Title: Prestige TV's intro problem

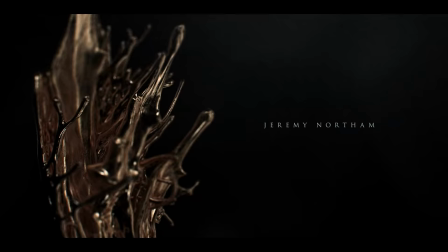And The Crown's intro also moves around some CG objects, but with some goop involved, which was goopy enough to earn them a nomination for that sweet,
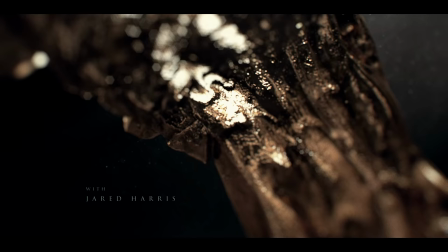outstanding main title design Emmy.
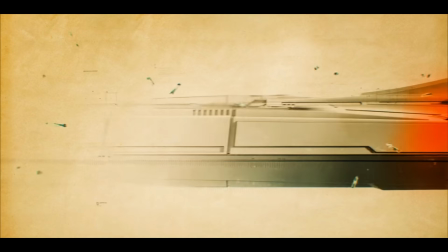Fun fact, all three of those intros were by Elastic, that studio I mentioned earlier and will definitely be mentioning again.
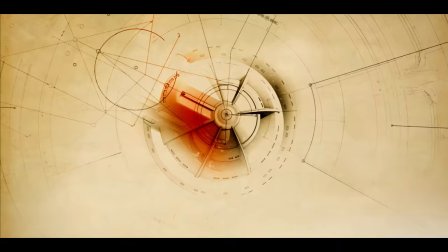Star Trek Discovery's intro stands out for having no visual metaphor whatsoever, which isn't inherently bad, but,
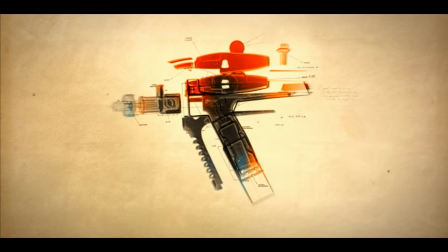I mean, just looking at a phaser, just looking at the Vulcan hand thing.
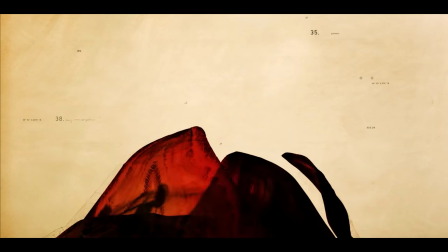I mean, what is this show? Some kind of joyless nostalgia grab? Can't say.
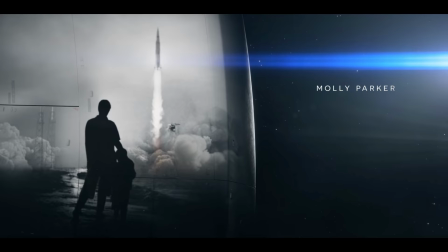Haven't seen it. Lost in Space, while itself a pretty unsatisfying spin-off of Lost, has an intro that serves it well.
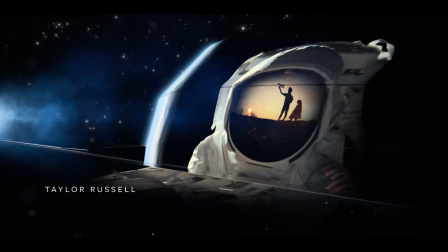Those big Star Trek-y horns and visuals do a good job of amping up the excitement and importance of the mission.
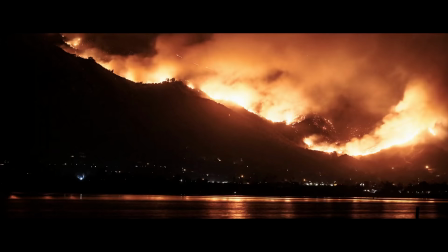An intro I really like is for Utopia, a show you've never heard of because it's on Amazon Prime and it's not The Boys.
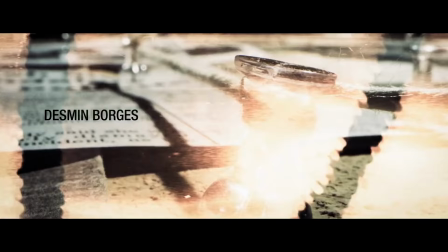It also features objects, which aren't the problem, but this one is plenty dense enough to watch every episode.
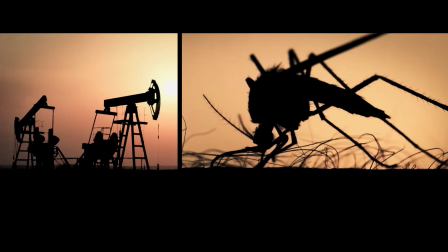Not so much to pick apart a visual metaphor, but for the little clues at the show's main conspiracy it has embedded in it the whole time.
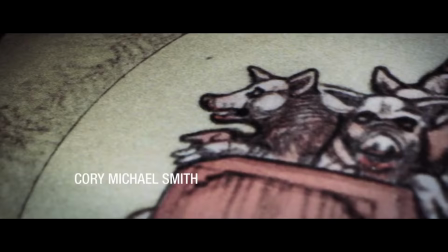So you're picking up on something new in it every episode as you learn more about the plot. It also has an eerie tone and quick pace that really puts me on edge. It just matches the show perfectly.
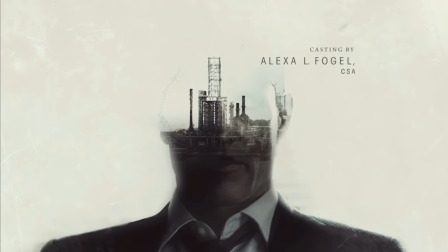HBO's True Detective, those intros also suit and improve the show they're on, and they do it by matching each season's different characters, setting, and mood.
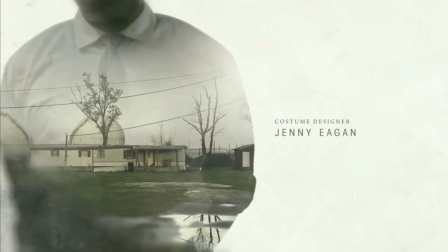Season 1 especially gives you plenty to look at, a song you don't get tired of, and overall just puts you in the dirty Louisiana bayou. I mean, I smell terrible just thinking about it. But HBO has been hit or miss for me in the intro department.
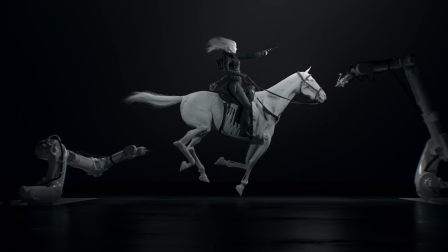Westworld has an intro that doesn't add much, besides revealing that the cowboys are fake. And that sequence is a minute and 45 seconds. I could've used that time to watch 17 and a half Vines.
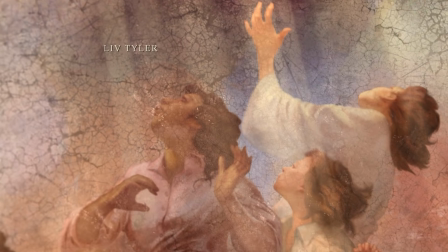The Leftovers season 1 intro was so incredibly self-aggrandizing that I really liked it.
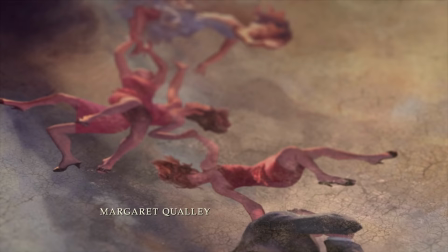It got me genuinely pumped up for the addicting narrative with weight and stakes that apparently happened at some point.
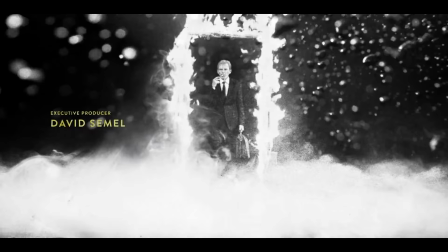Goliath has a bit stranger symbolism to work with.
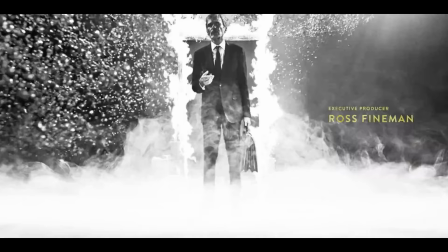Rocking music, Dave Goliath, I'm assuming that's his name, walking underwater and smoking, and then he blasts off at the end and floats over the water. Sometimes more out there imagery does make it interesting to look at on repeat, unless you're smart and you get it right away, like me. He's a drifter, you know, he's floating through life. The ocean represents his IBS. But being so dense that you decipher new things from it each time, obviously that doesn't need to be the goal of a TV show title sequence. It's just one possible way to make them fun. And being dense isn't even the best thing an intro like Utopia's does. It's not why that stands out to me. Setting the tone properly is the bigger deal. So having a title sequence that's more sparse and ambient doesn't automatically make it bad.
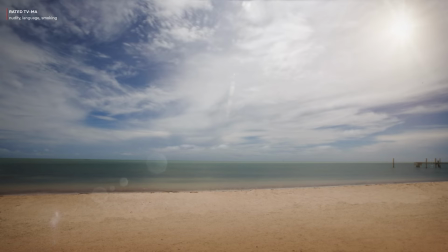It's just that if it's boring, that doesn't set a very compelling tone for the show. Bloodline shows us the sky changing for 90 seconds.
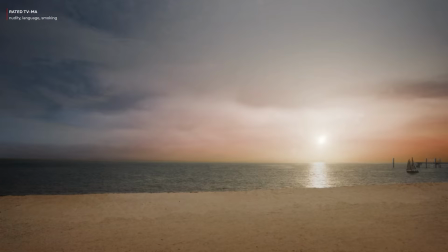3 seasons, 33 episodes, the sky.
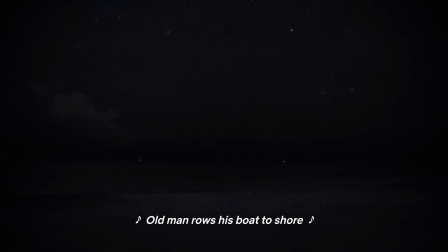The only thing that kept me watching was that wonderful moment when Norbert Leo Butz pops up. Oh, a king's name. God's perfect son.
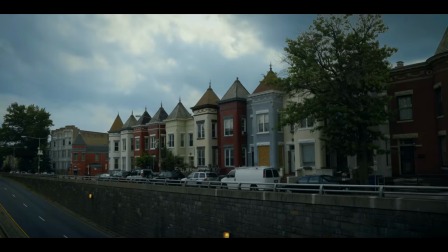House of Cards was another early Netflix original with an unbelievably bad intro.
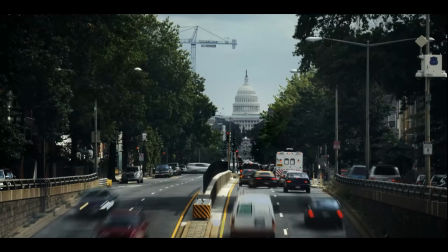Pure prestige with no interest in doing anything besides city and names.
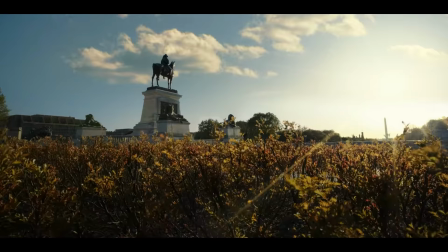Just shots of Washington DC streets for 90 seconds for 6 canceled seasons.
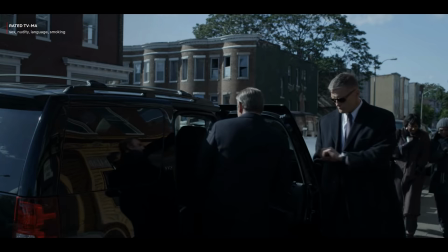There is zero intent for you to watch that. There has to be. They're just saying, look, it's a real TV show.
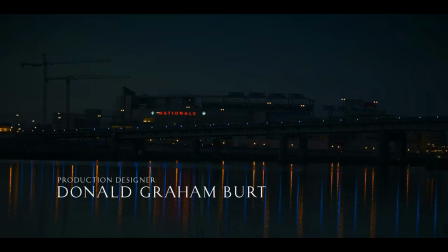Like how you'd see if you were watching real TV. I think for a time, when watching multiple episodes of a show, Netflix used to just start the next episode after the intro automatically, which is a fine way to lean into the binging they want us to be doing with their shows.